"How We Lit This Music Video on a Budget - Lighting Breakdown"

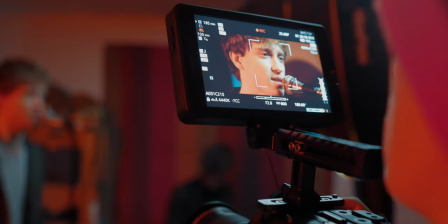And then when we did some close-ups of all the band members, I actually just moved the Godox VL150 a little closer,
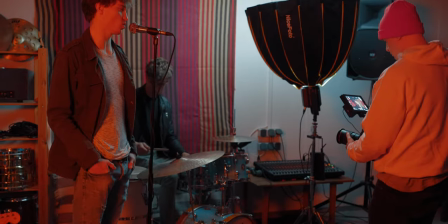toned it down, and just placed it right off camera when shooting the close-ups of each band member to get us an even softer,
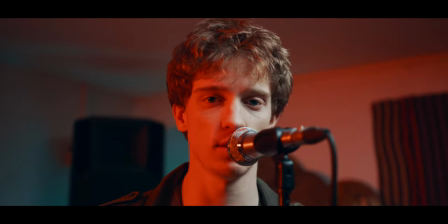nicer light. But that's pretty much everything for this scene, and it was really simple. Just three basic lights, one softbox, one RGB light that was pretty big, and one small RGB pocket light in the background to get a little bit of color contrast.
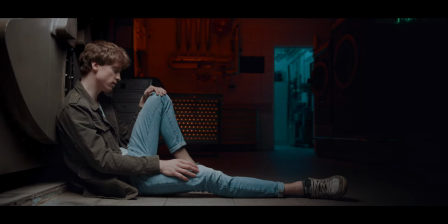And the next shot is one of my favorite shots, and I immediately envisioned this shot when I first saw the location.
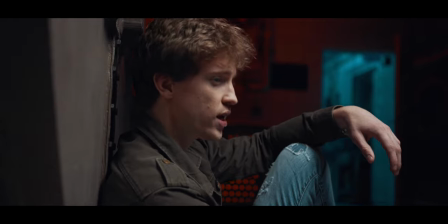I wanted to have the singer lean against one of these big laundry machines and create a light that is really top-heavy to have a lot of shadows in the space,
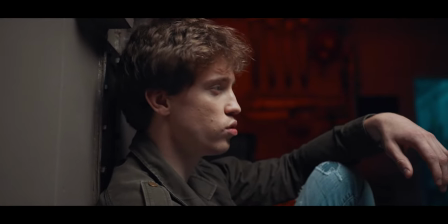but also create a color contrast and make it a bit more interesting by placing some RGB lights in the background. As for the key light, this was also the Godox VL150 with a 90 centimeter parabolic softbox. And although this actually gave us a really good end result, it was a pretty big pain in the ass to set up.
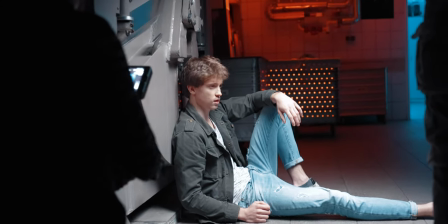The biggest mistake we made was we didn't bring any heavy c-stands with sandbags and that was due to the reason that
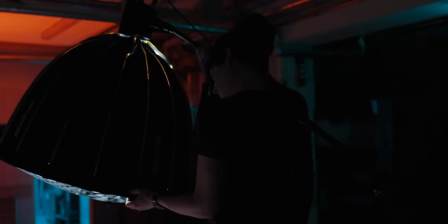the c-stand we had at the time didn't fit into our travel bag and since I bought a new c-stand that actually does fit in there.
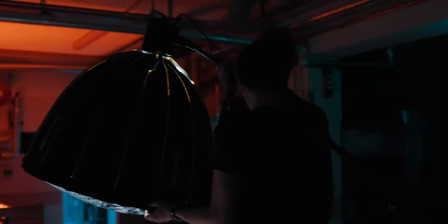But for this I only brought some cheap light stands with some cheap boom poles and
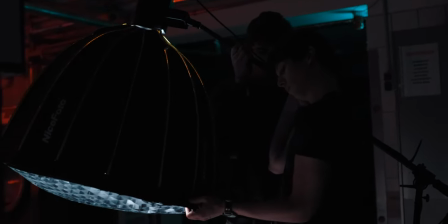they weren't strong enough to actually handle the weight of the softbox as well as the Godox VL150.
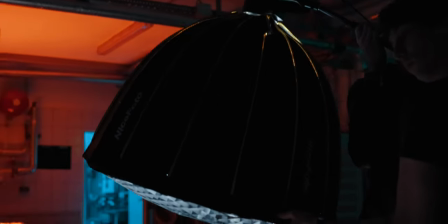So even though he was sitting low on the ground it was still very hard to place the light source exactly above him. And for this we actually used two of the other band members to hold it the entire time so that it wasn't in the shot.
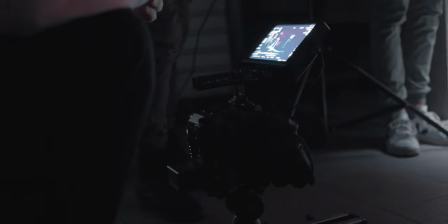And since we used a slider a movement we started from a somewhat of a mid shot and went closer. The close-up really wasn't the problem but with the shot before that we actually could see the light stand in the shots if we didn't really move it way off frame.
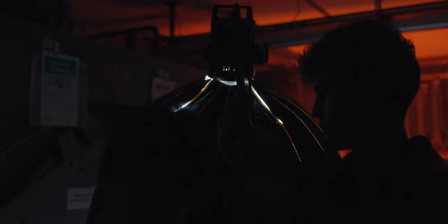And the further away we were the heavier it got on the boom pole.
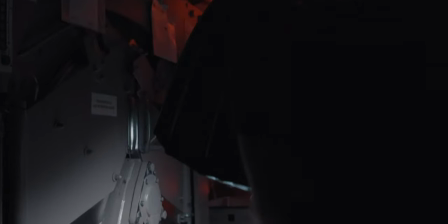So we had both band members hold the entire thing for the entire duration of the shot and that actually was somewhat heavy but it worked out well in the end. So here's definitely my first pro tip.
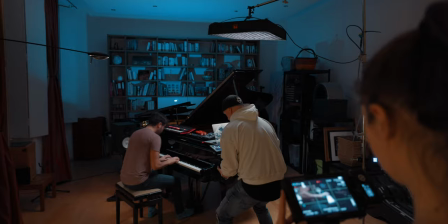Whenever you do any kind of light rigging invest into really good c-stands and sandbags, so that is not only way better for safety, but it's so much easier to rig up. And the Godox VL150 with such a big softbox is actually somewhat heavy, especially if you put it on a boom pole and extend it out a little further.
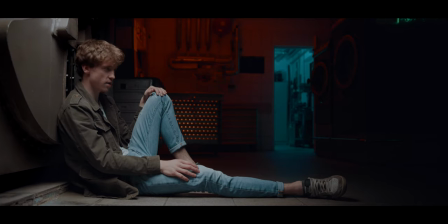So now for the background. To go with the same kind of consistent look that we did earlier, we went with the same orange and teal for the background. And there was a room behind him, so there I just used our Razorlight MC200,
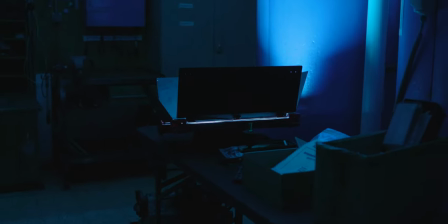placed it on the ground and just basically illuminated the entire room just with a teal lighting.
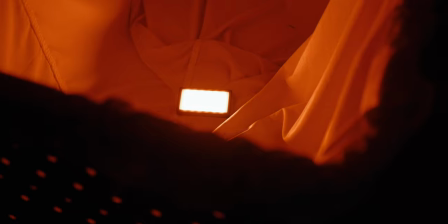As for the other light, there was one of these laundry baskets and all I did was I took the NDCINE R1 light, put it into this basket and just illuminated it in orange. And the really cool thing is that the basket had holes in it. So it gave this a really interesting look and I really kind of liked the result of it. But here again, I can't stress enough how important one of the small RGB lights is probably get two or three even, put it in your backpack and take it onto every shoot. And I will obviously link this in the description below if you want to check it out yourself.
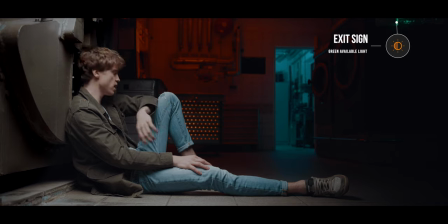Another cool bit in this scene was that there was still the exit light illuminated in green and it also added to the scene and now I had an orange and teal and kind of green look to it,
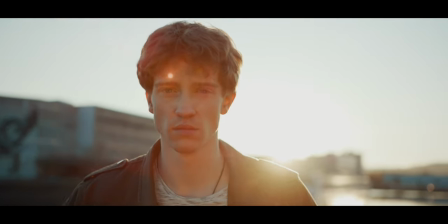but I kind of liked it. Our next scene was our harbor sunset scene and that we did light really simplistic. We had a really strong backlight setting with the sunset setting right behind him and we only used a golden
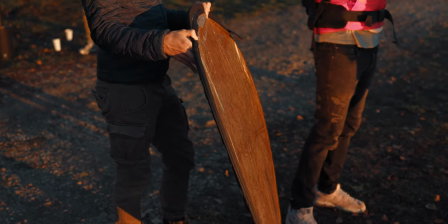reflector to spill a little bit of fill light onto his face again to not have him completely in shadow.
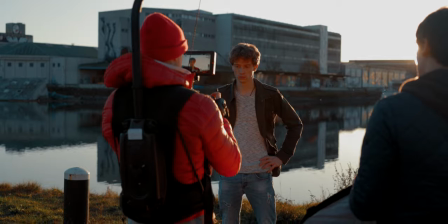And this golden reflector was enough to a give him a bit of a catch light and b not have his face to be too dark.
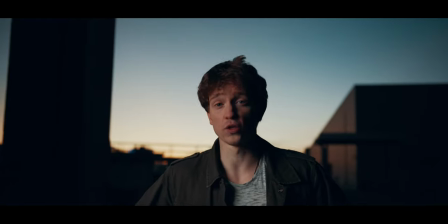Our next scene was also at the harbor but when the sun had already set and this came about really spontaneously and wasn't even planned for in the first place.
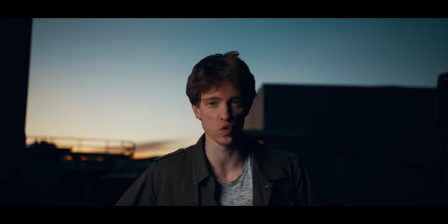But when we were setting up from our sunset shoot I saw that the light was really nice in the background on another location and that the sun was bouncing off one of the factory buildings and I really wanted to get one of the performance shots in there as well.
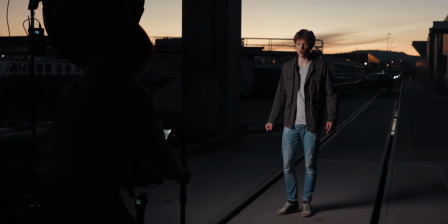But since we were losing light very quickly we needed to rush and since we didn't have any light set up
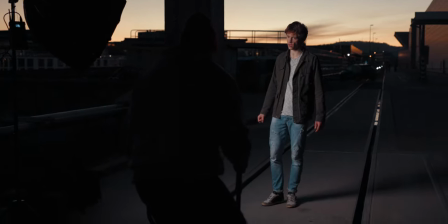previously we had to set up the Godox VL150 with the softbox as soon as possible.
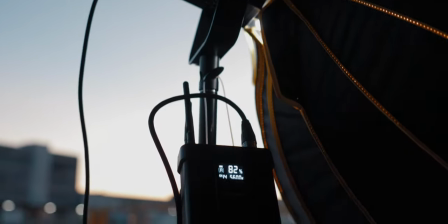And with a nice photo softbox that was so easy because that softbox actually unfolds so easily and we were able to
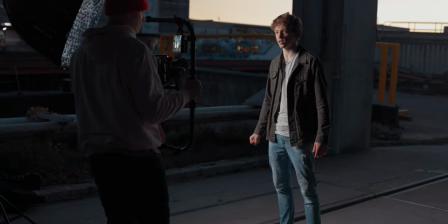not miss any of the lights and shoot about two or three takes without having to lose any of the lights and it worked out very well.
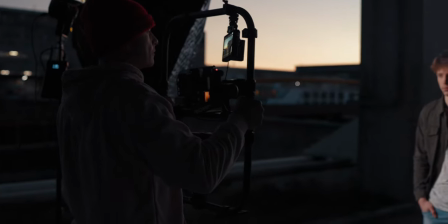Since most of our shots in this music video and the overall vibe was really moody,
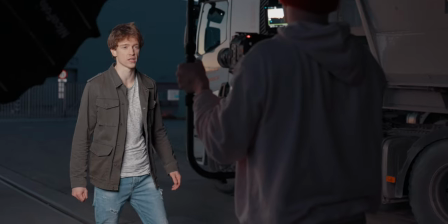I really wanted to have it placed on the left side of my talent and not have any fill light.
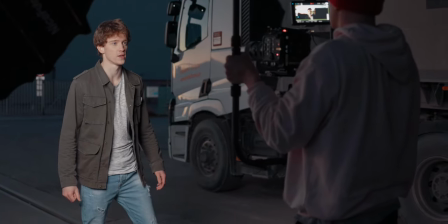So I went for a very contrasty feeling on purpose. We also had this really cool location of this abandoned train car and I don't really know what it was for but it was just standing there and it
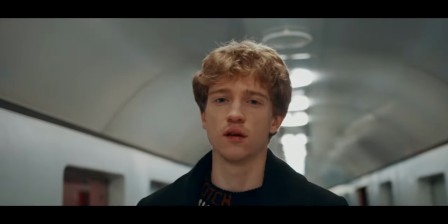had this really cool LED lights up top and that was all we used for this shot and we didn't really need any reflectors or any
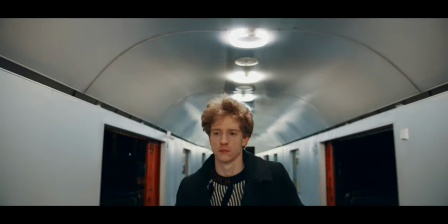additional lights to make this look even better and I really kind of liked the end result.
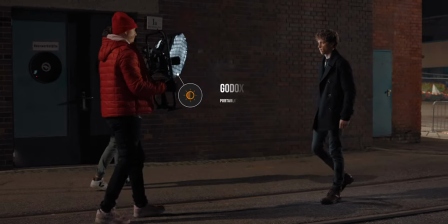Our last scene of the night was the outdoor walking scene and for this we utilized the Godox ML60 and I already featured this in another behind the
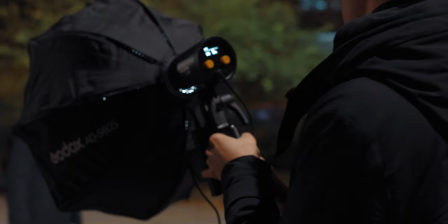scenes that I will also link up here and this is a really cool small and portable light because it has a battery compartment so you can
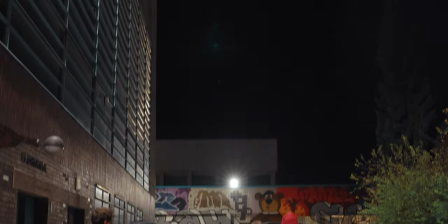use it with two Sony MPF batteries and that makes for really nice shots when you have a subject that is moving a lot.
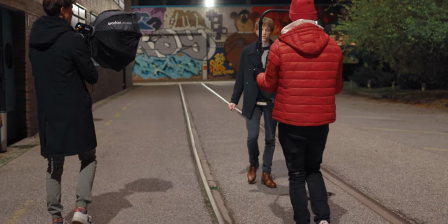So here I also used it with a small softbox and a grid and I had one of the band members actually walk alongside me when I was walking backwards
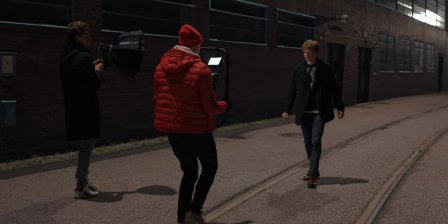filming my talent and this way we actually had a small key light that was just following my talent and that actually made for a
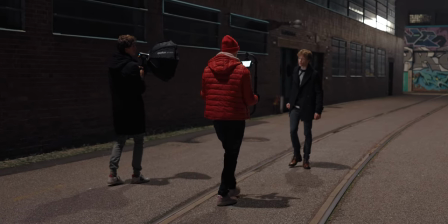really nice organic light and kind of really tied up the scene very nicely. And this is a light I can also recommend 100% for everyone who sometimes need to shoot moving subjects because it's really small, it's light, it's powerful and with the softbox and the grip on top, it actually makes for a really nice and soft light. So that's it. That was a lighting breakdown of the music video that we shot recently. And I think for a low to no budget project, this is basically a really good lighting setup where you don't really have the time or the people or the budget for lights to set up some really huge lighting setups and you can actually make a lot out of these couple of small and inexpensive lights. And again as I've already said I will link all of them down in the description below so you can check them out and if you're interested we also
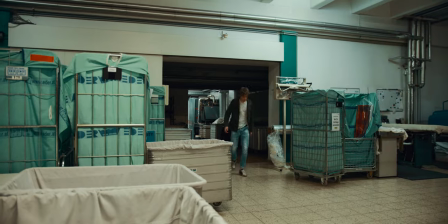color graded the entire music video with one of our LUT packs that you can also purchase on our website so make sure to check them out as well. So this was the first lighting breakdown I did on this YouTube channel and if you enjoyed it let me know in the comments below because maybe I can do more lighting breakdowns of other projects in the future.
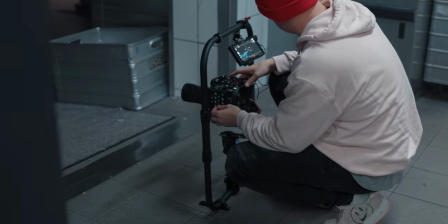And if you still want to see the full behind the scenes of this music video, what cameras we used and how we shot everything, also leave a comment down below. And if you enjoyed it, please give this video a thumbs up because it really helps the channel grow. Make sure to subscribe, follow me on Instagram, and I hope to see you on the next one.